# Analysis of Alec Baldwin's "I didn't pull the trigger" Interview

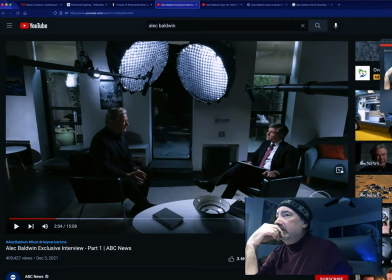740s
Sorry, this light here is a spotlight up here. this one is is highlighting the black and white photo of the child with a soccer ball or whatever that is this is all done intentionally this is designed not only to create mood but to create depth in the scene but they want to emphasize
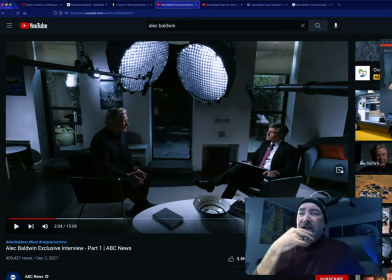755s
the darkness of the moment the seriousness of they want to emphasize they want to make they want you to go oh you
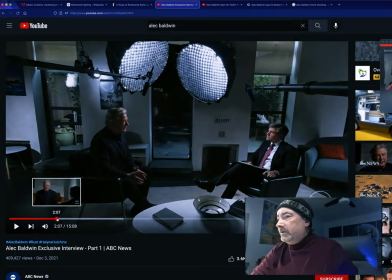765s
know and so as you go through this whole setup here the
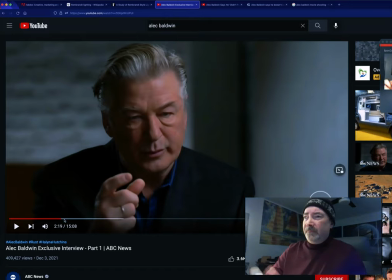772s
framing of the camera is vital in this it's medium to tight shot on his face because this is a man who claims he doesn't care if his career is over yet for some reason he decided to go on national and world television to profess his innocence because he didn't pull the trigger.
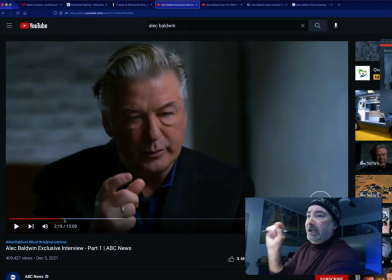793s
And this is a man who is desperate. He is desperate to convince the world, the world, not just George Stephanopoulos. He's trying to convince you and me that he didn't pull the trigger because he doesn't want his career to be over.
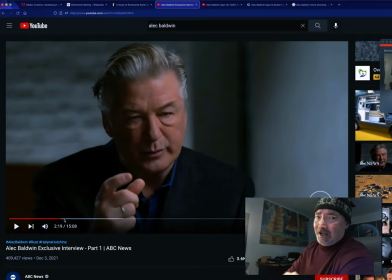811s
He wants people to know that he's a good Joe. He's just a good guy. And he just, boom. Hey, sorry. I don't know. Hey there, Girl, I didn't mean to shoot you. My career is over. I better get on to ABC with George Stephanopoulos and convince everybody otherwise.
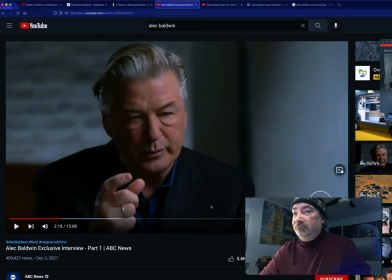829s
This is a man who allegedly doesn't care that his career is over. But here he is. The camera framing on this is vital. Close. Close-up shots. Not tight. This is almost tight.
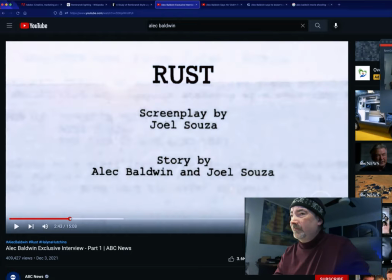848s
I see there's a lot of them. Rust.
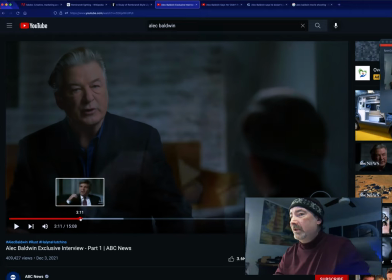856s
Now, George Stephanopoulos. Now, the one thing I want you to notice about him, they got him with the glasses, looking concerned, looking thoughtful.
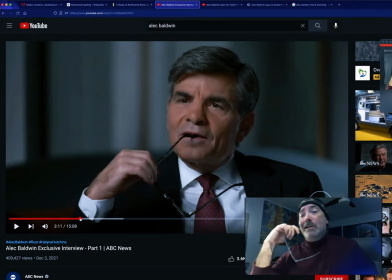863s
He's got the glasses, you know. Tell me, Aliqua. Really? You didn't pull the trigger? Okay. I believe you. Buddy, I believe you. But they've got George Stephanopoulos. I can't find any pictures with him. But in some of the scenes, he's got
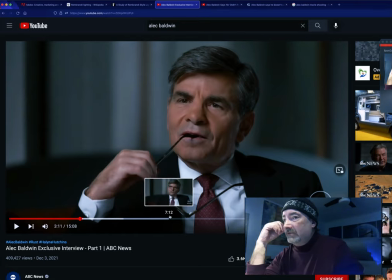883s
glasses on.
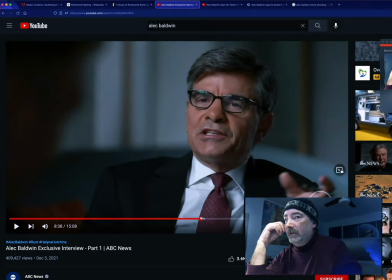890s
He's got, oh, there, there, there we go. He's got the thick frame glasses on. Now, what they're doing here with George, they've got him in a black suit, like he's at a funeral, right? Dark suit.
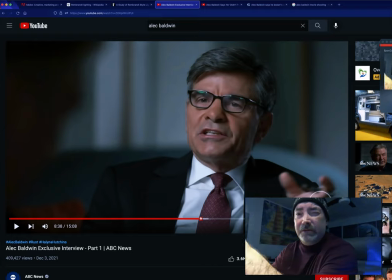902s
They've got the Republican red tie, white shirt, traditional, very, very conservative looking atmosphere. They've got the very conservative black glasses, like he's a professor, he's an authority. This establishes him as the authority figure in the room.
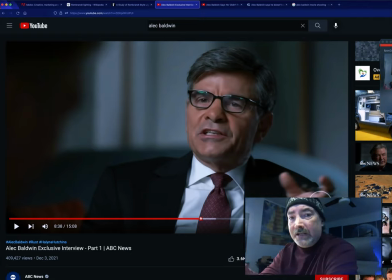919s
He's to be trusted. He's to be respected. He's to be listened to. His hair is very nicely done. His skin is clear. His teeth are white. He's lit in a very even, bright light to make him look like, hey, I'm just here to intervene.
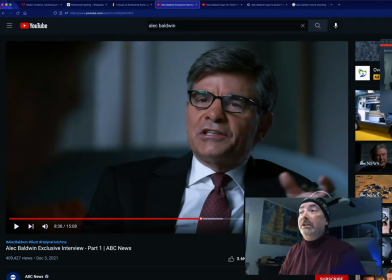936s
Trust me. You've got to trust what I'm saying here. Look at me. I'm trustworthy. This guy, I believe, was the press secretary for Bill Clinton. I think he did that, and he also was in the Clinton campaign running for election.
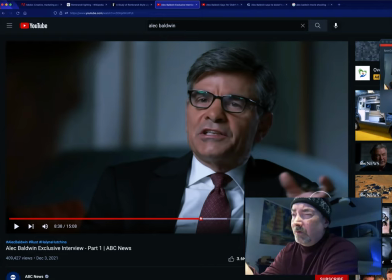954s
So this guy, not only does he work for the American Bullshit Corporation, he also has worked for presidents, and they're all about their image. They're all about bullshit. They're all about how to manipulate your image so you look good. I had a joint, but I didn't inhale.
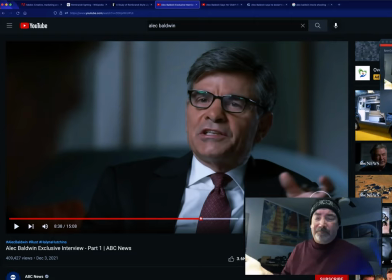973s
That's what Bill Clinton said. And this guy, Alec Baldwin, is saying he didn't pull the trigger.
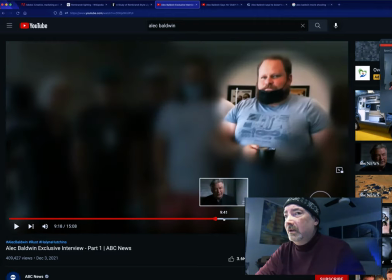982s
More uptight shots. I don't know who that guy is. I think he's the other guy that got shot.